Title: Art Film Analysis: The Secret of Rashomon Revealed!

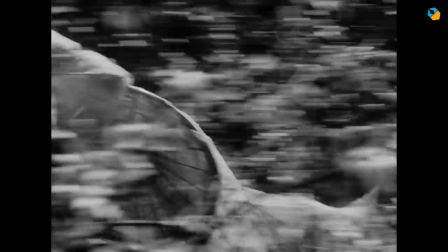[12:47]
You'll find the link in the description. Anyway, the bandit brings her back to the husband and she loses the hat, which the woodcutter finds later.
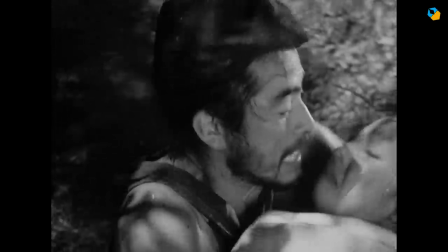[12:55]
She attacks the bandit with her dagger, but eventually is subdued. He rapes her and the dagger falls to the ground.
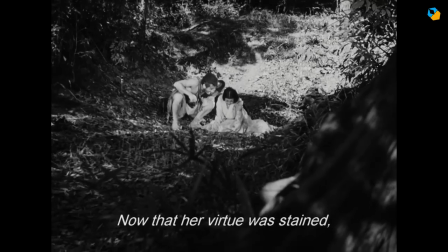[13:01]
Everyone agrees on this. From this point, the stories start to diverge. After he has his way with her, the bandit tries to console her and asks her to go away with him.
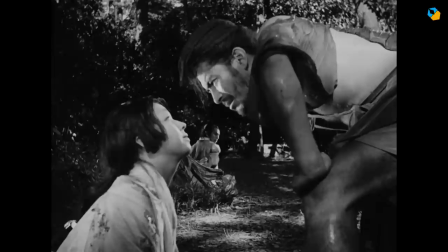[13:10]
Her beauty and fierce nature draws her to him. She agrees, probably as a ruse to set her husband loose.
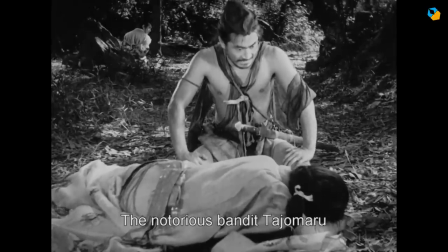[13:17]
She had no real intention of going away with the bandit. The woodcutter observes she was crying and the bandit was asking for her forgiveness.
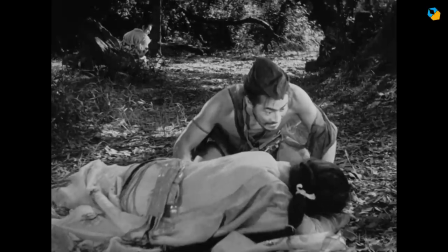[13:24]
He's an honest liar here and misinterprets events.
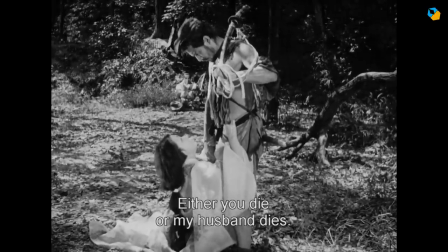[13:28]
The bandit claims she asks that one of them die, because he too misinterprets her signals.
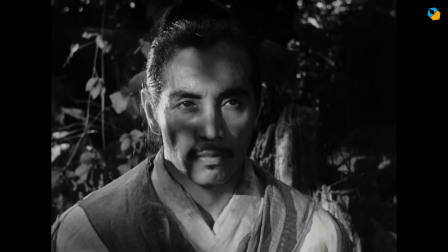[13:34]
And she doesn't mention any of this at all because it's not relevant in her eyes. She thinks she was being clever, but her husband took it literally.
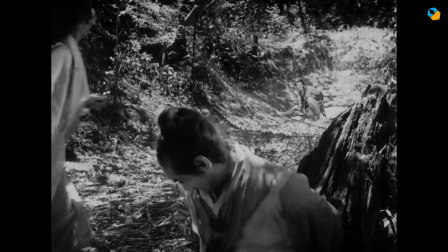[13:42]
She succeeds in cutting the husband's bonds loose with the dagger. There's probably a light scuffle.
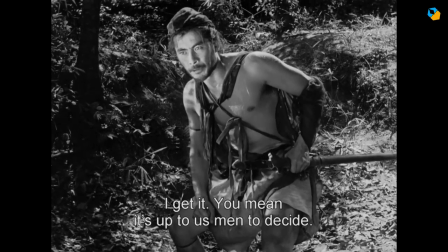[13:48]
And here's the most surprising thing about the movie. There are two great fight sequences in Rashomon, in two different stories.
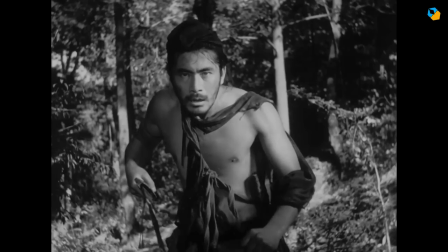[13:56]
Both didn't happen. Neither wife nor husband mentioned the big duel.
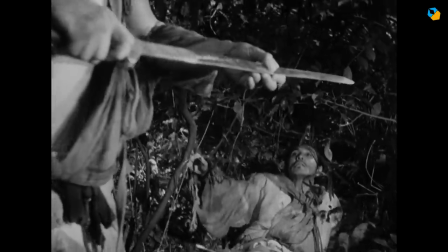[14:01]
The woodcutter saw the scuffle and thought the husband put in a valiant effort. At the end, the bandit throws a sword at the fallen husband and he is injured.
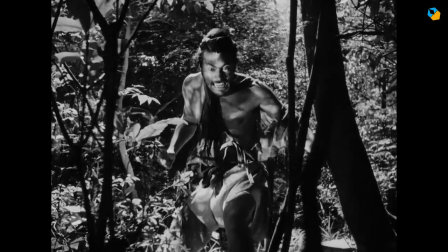[14:09]
In the bandit's version of the story, he throws a sword, but we never see it pierce the husband.
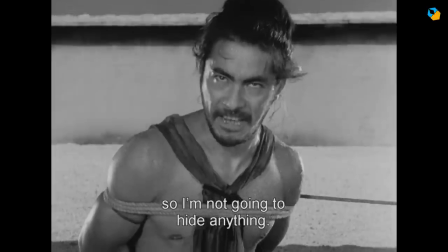[14:15]
The bandit tells us,
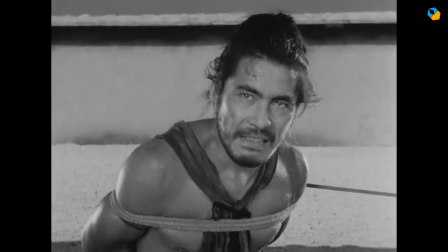[14:20] It's true that the man killed this man.
Notice an important detail about the moment the sword is thrown.
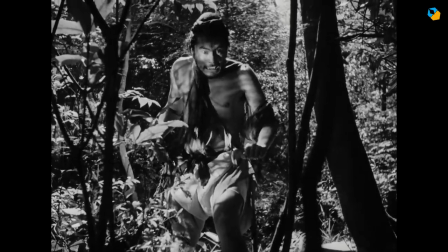[14:28]
In the bandit's version it's his point of view and we see it from the front. In the woodcutter's version we see it from his point of view, from the back.
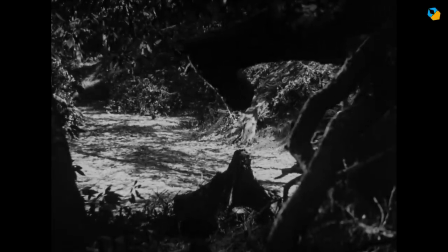[14:37]
Also in the woodcutter's version of events we never see him pulling out the sword.
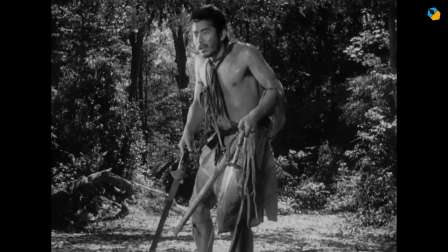[14:42]
But also notice his expression. He's surprised, shocked, why? Why? He's a notorious bandit who's already killed before.
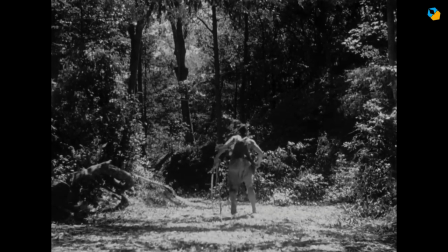[14:50]
Now see how Kurosawa can add things that are not in the written story? Why is the bandit surprised? Because the husband is wounded and he's not dead.
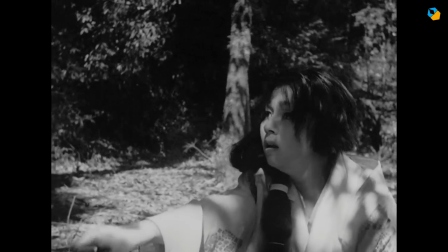[15:00]
Coming back to our timeline, in her testimony she cuts his bonds loose, but he looks at her in loathing and contempt.
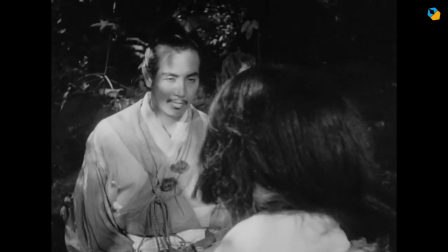[15:07]
That's sad. She lost her dignity and her husband in an afternoon and everyone makes her out to be the villain.
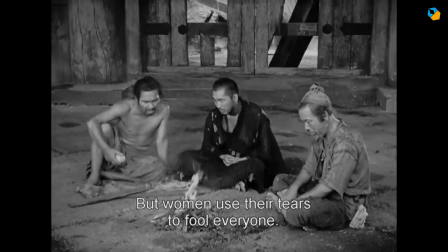[15:15]
Unfortunately, it is true today in our modern world. Even the monk nods when the villager says women are not to be trusted.
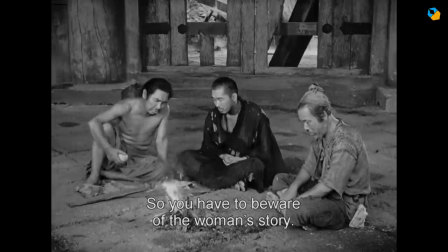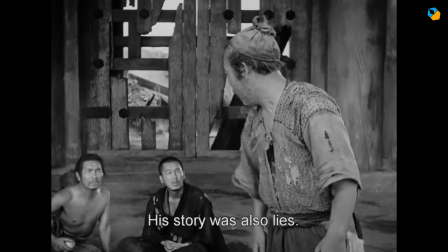[15:28]
Hurasava threw that in as a red herring. We're supposed to judge the wife just as we're supposed to feel sorry for the woodcutter.
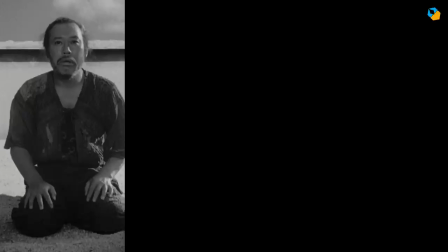[15:35]
It's his point of view we're seeing everything from. The order of stories run from woodcutter who represents us, to the monk,
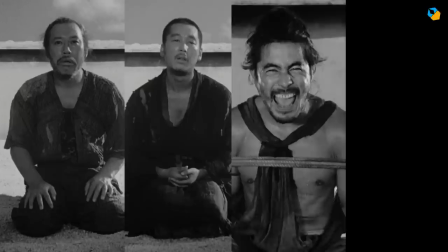[15:43]
an anchor so we know not everything is made up, and the bandit so we know whom to blame, and then the wife.
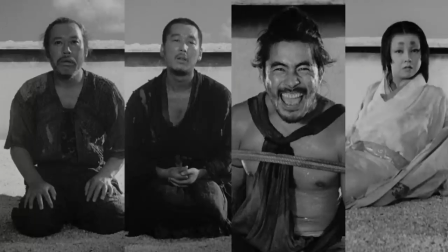[15:50]
We judge her through her body language. Her tears are like crocodile tears. Why do we assume that? I urge you to re-edit the movie and see for yourself. If her story came before the bandits, we would feel sympathy instead.
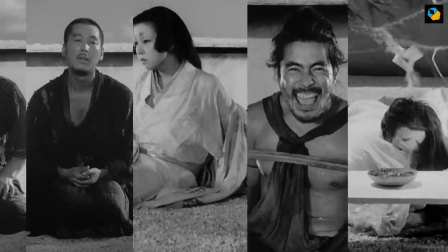[16:04]
The order makes a difference. Next, we hear the husband's version, which really confuses us.
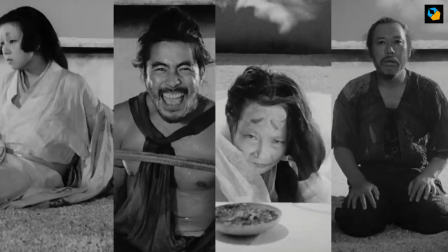[16:09]
Then we return to the woodcutter, and we hope his version is the final truth. But it isn't.
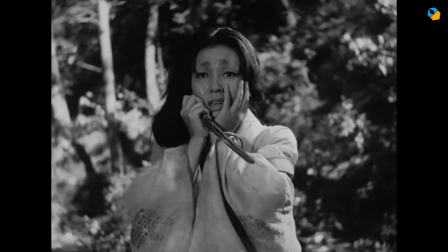[16:15]
She's unable to take this judgement from the man she loves, and she faints. When she wakes up, he's dead, with the dagger in his chest.
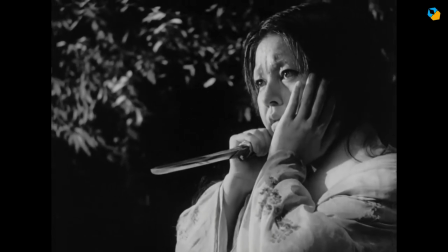[16:24]
She never actually witnessed the murder, and she considers herself responsible. She assumes she killed him.
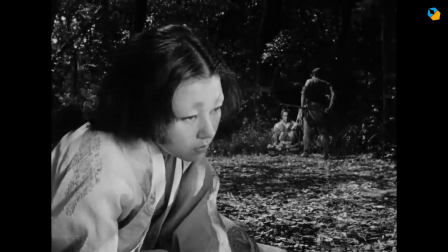[16:30]
In the bandit story, he confesses to killing the husband, but here's the interesting part – the wife isn't there at the time.
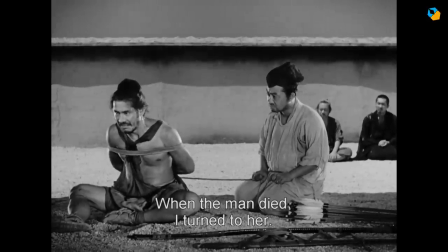[16:38]
She doesn't witness the actual murder. The sky tells us the bandit was lying, because if she were there, she would confirm his version.
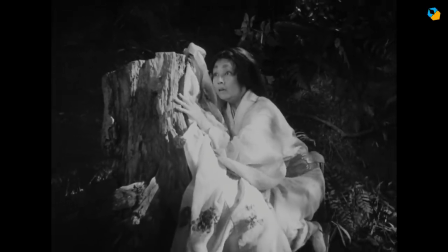[16:53]
In the woodcutter's version, she's present during the actual murder, but it isn't murder, because he knows the husband survived the attack.
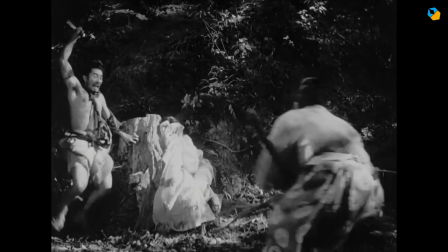[17:02]
What really happens is she runs away and faints. The bandit takes the husband's sword and goes for the horse.
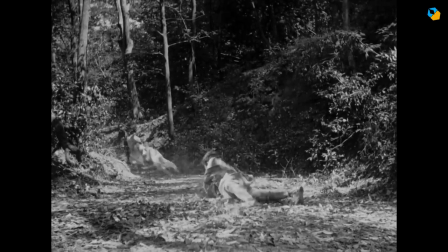[17:09]
He forgets to take the dagger. Later, he sells a sword for liquor and gets caught at the Katsura River, which is at the other end of the city.
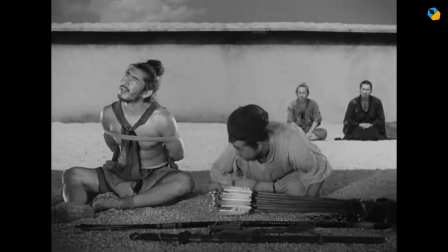[17:16]
The camera pulls back when he tells the policeman his story, and they both know he didn't fall off his horse.
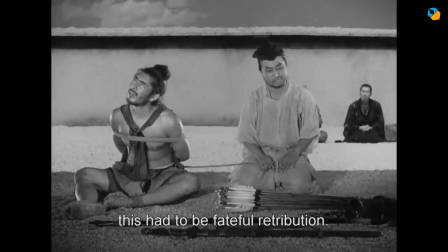[17:22]
But what the bandit believes is the husband died at his hands. Now let's look at the dead husband's testimony.
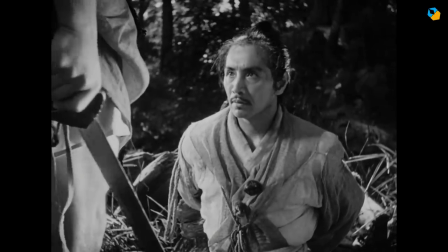[17:29]
In his mind, the bandit cuts him loose, and walks away saying,
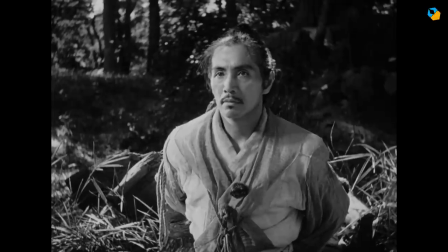[17:36]
But there's no sky, so he was really injured. The bandit didn't kill him.
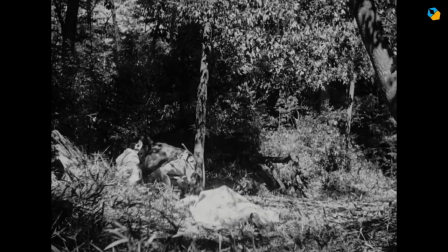[17:42]
The bandit collects the ropes, an important detail, and leaves.
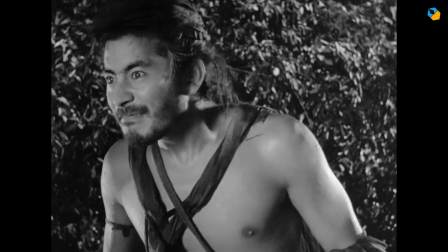[17:46]
The woodcutter is watching, but doesn't approach because the husband gets up.
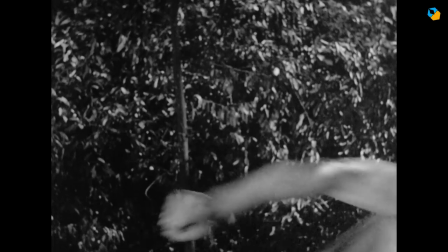[17:51]
He's injured, and in his mind, his wife has just left him for another man because he's inadequate.
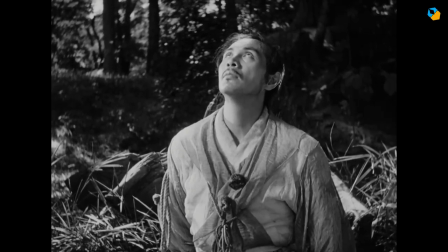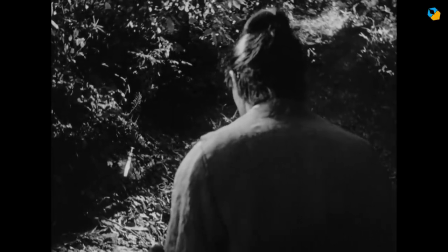[18:04]
He finds the dagger and stabs himself, maybe in the same place he was stabbed earlier.
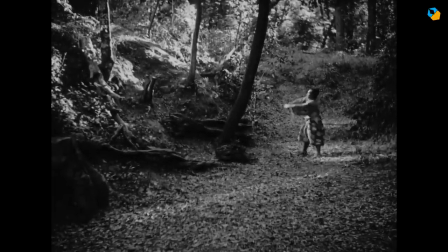[18:10]
He dies, dagger in his chest. There was no forensics in those days so we can excuse the fact that a scientific study of the wound would have told us what weapon was used.
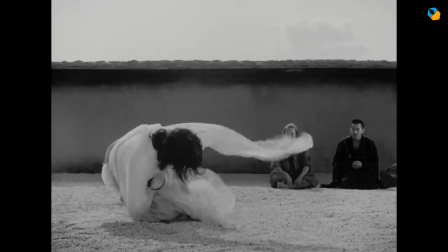[18:19]
When the husband's spirit recounts events, notice how he never seeks out anyone specifically for vengeance.
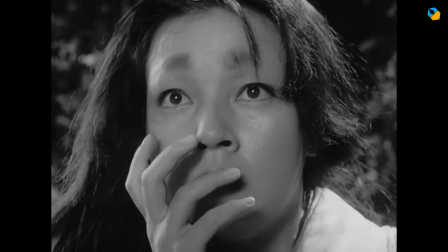[18:26]
A little later the wife wakes up and returns to the scene. She finds him dead and leaves, delirious.
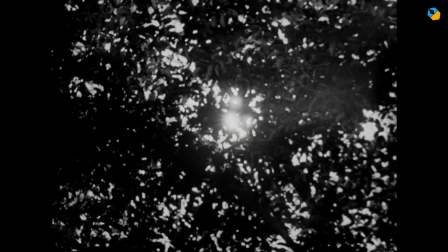[18:32]
From the moment she's raped, the sun pulsates through the trees and it unleashes a period of stupor,
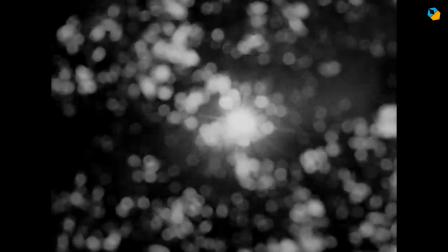[18:38]
where she's in such mental trauma that nothing thereafter makes sense. When the woodcutter enters the forest, the same sun appears.
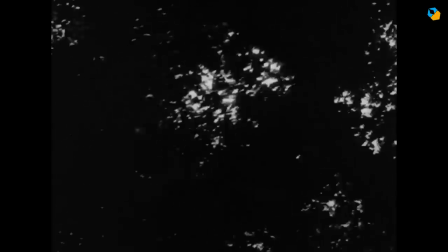[18:45]
He goes into a zone as well, with accompanying music. It is one of the great sequences in filmmaking history, this walk through the forest.
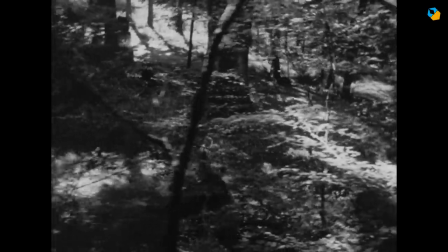[18:54]
You have to ask yourself, why is this woodcutter walking so far when there are trees all around him?
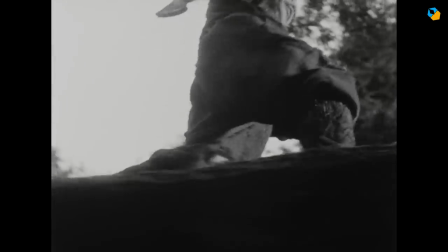[19:00]
Actually, something Kurosawa missed, which you'll find in the bonus features of the Blu-ray. The same sequence happens later in the wife's story as well.
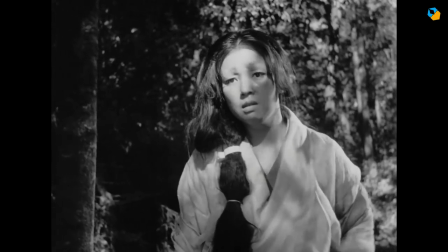[19:08]
The same state of mind. Under Kurosawa's spell, we too fall into a kind of stupor, and we are spellbound.
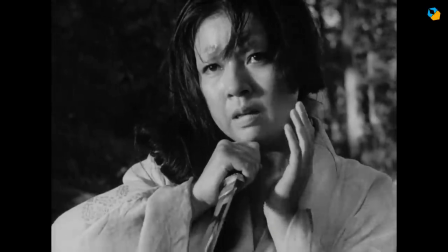[19:16]
The wife leaves her husband's body in the middle of the forest. The woodcutter has to tell someone.
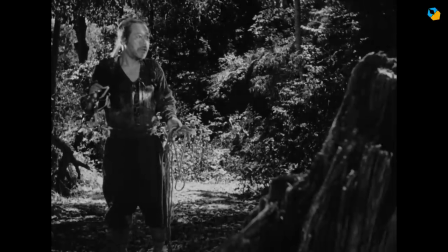[19:21]
He can't let the body remain in his place of work. But here's the problem. If he goes to the police, they'll suspect him or the wife.
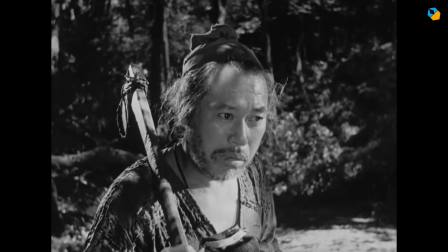[19:29]
If he tells them it was a suicide, they won't even look for the bandit. Probably won't even believe the wife ever got raped.
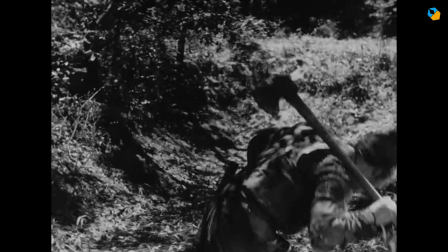[19:35]
Surely the bandit must pay for his crime. What if he could take the dagger and blame the bandit?
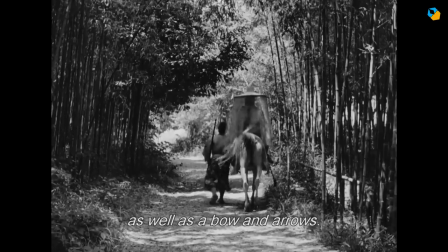[19:40]
It's win-win in his mind. And that's what he does. There are only two instances in the courthouse where the woodcutter reacts to a testimony.
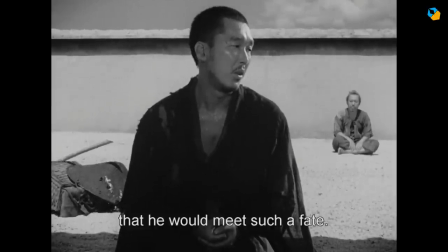[19:48]
In the first, the monk says, And watch the woodcutter Watch the woodcutter now Second
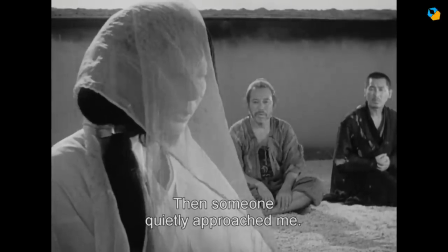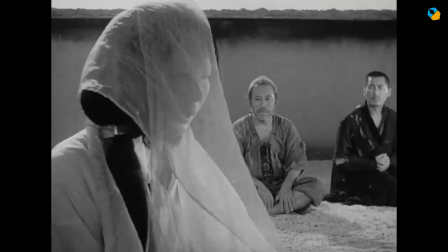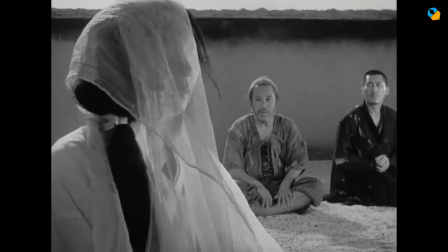[20:22]
The framing is deliberate He stole the dagger, there is no doubt However, there is one detail that is bothersome Check this out
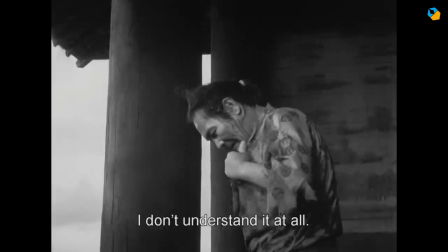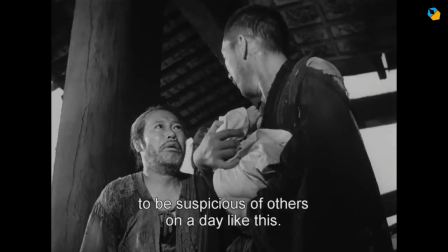[20:39]
The woodcutter clearly witnessed everything. What doesn't he understand? That's one thing.
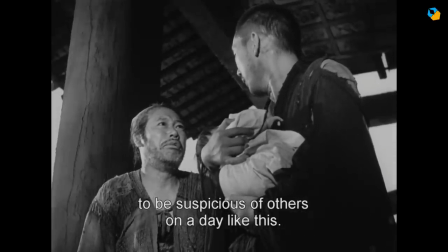[20:45]
Then there's this other thing as well.
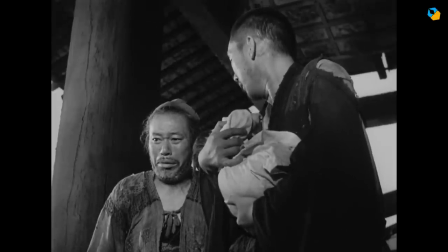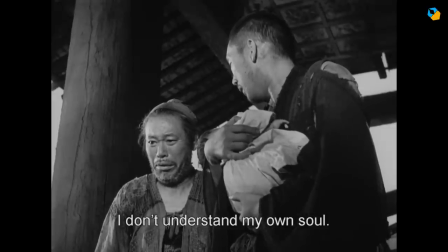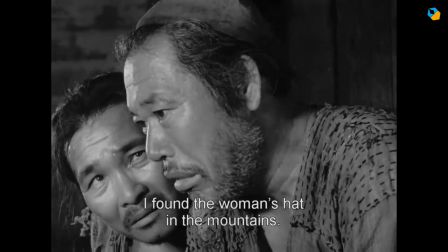[20:59]
If all he did was steal a dagger he should feel proud of himself.